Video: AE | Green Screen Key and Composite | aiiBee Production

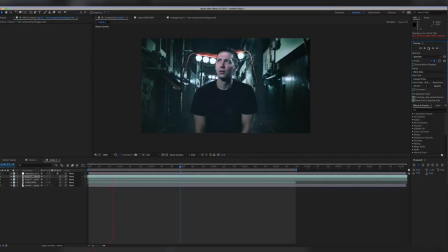(16:32)
If you have any questions or concerns or whatever, just email me, leave a message, like, share, whatever it might be. Go visit my website, www.aiiBee.com. And if you have any requests for me to do something else, just let me know and I will do so.
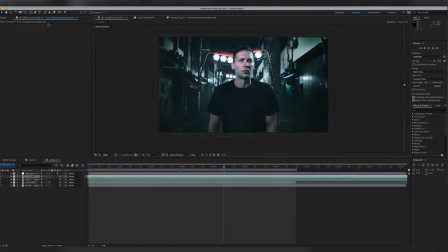(16:50)
But one more thing before we actually stop this video, I found this particles footage online on YouTube, and of course I grabbed it and I kind of liked it, so I wanted to add it to my footage. Let me find it real quick.
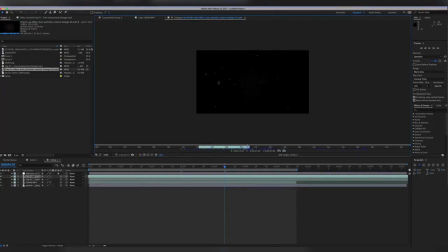(17:05)
This is it right here. It's kind of like, it's little particles flying around in the sky, and you know, I'm pretty sure you can see something like that in the alley. You know, when you walk around, something is flying around. There's always something in the air if the light hits it. So we wanna grab that and put it in our scene as well. So what I did right here.
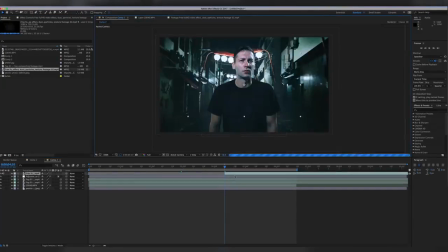(17:24)
So let's double click it one more time and bring that down. All right, and let's put it on top of everything.
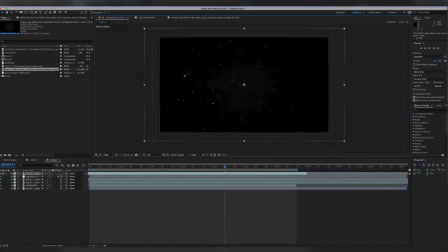(17:30)
And then scale it up like this. Yes, of course. Yes, of course. You can make that 3D as well and move it down. And yes, that's all you can see. But remember, we want to switch that and change that and put lighten.
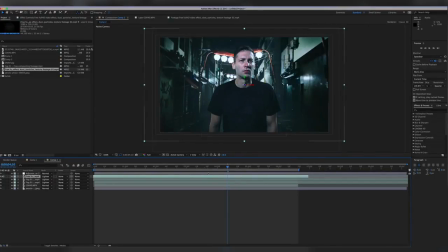(17:47)
Look, and there it is. But we're not done yet. It seems kind of, it moves a little bit too fast for me when I played it back. And then I want to right click, time. You want to time stretch this again and double the movement, so 200%, and press OK.
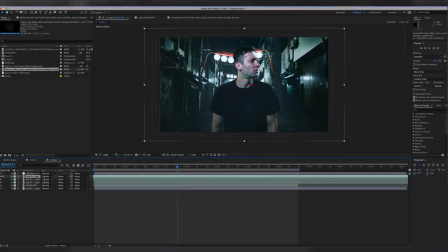(18:05)
And also we want to blend the frames, because it will kind of jitter once if the frame rate is not as high, it will kind of like look kind of robotic. So what we want to do is enable frame blending.
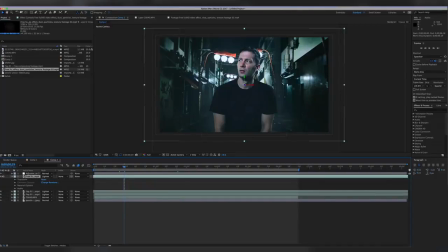(18:22)
Click on that, and also put the opacity down just a little bit to blend it into the scene.
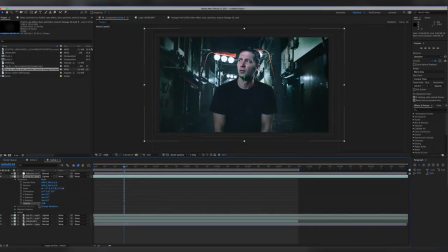(18:31)
So you can really barely see it, but it's still there. But it gives it like that extra, you know, detail that, you know, you don't really watch for it, but it's still there. But without it, it won't look so believable. But you still want it to have there, even if it's like 2%, 3% of opacity, it is still there.
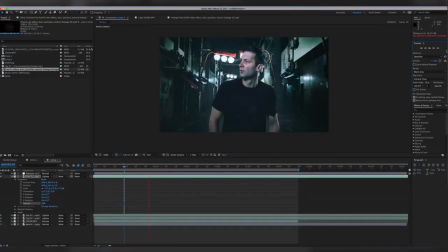(18:50)
So when we play this back, it's kind of slow because you can see it right now flying. It looks just more believable. The scene looks much more vivid, and it's just, I like it very much. It's just, it looks way better than before. Yeah, that is pretty much it.
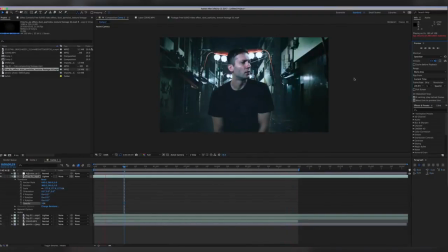(19:08)
I also added some sound effects to it. If you go back to my original
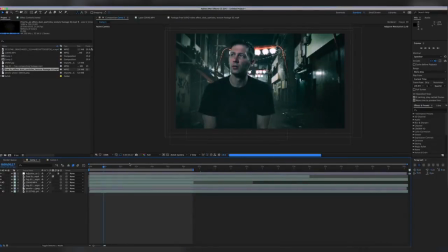(19:14)
scene right here, it looks a little bit different. I took my time on this one, but I got some sound effects, you know, some city noise, which I found on YouTube as well, and some gunshots, and I composite all of that together and you know,
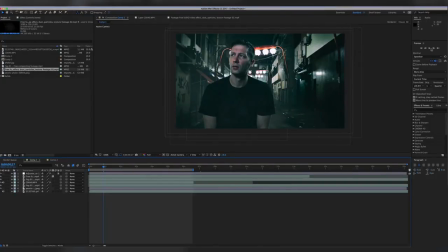(19:30)
put it into the scene too. Like I said, the sound has a big effect on a scene. So if you know how to learn how to edit some audio as well, which is very important in video, sometimes you can't depend on somebody to do it for you, so you have to do it yourself. And I like to learn everything.
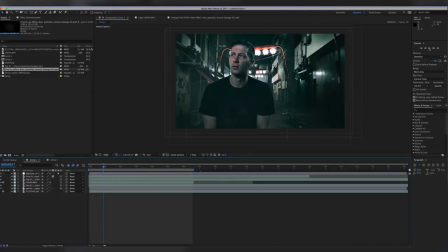(19:48)
What I like to use is Logic X Pro to mix all my sounds. And yeah, that is pretty much it. So thank you for watching, and if you have any questions, let me know, and enjoy the clip. See you later and see you next time. Peace.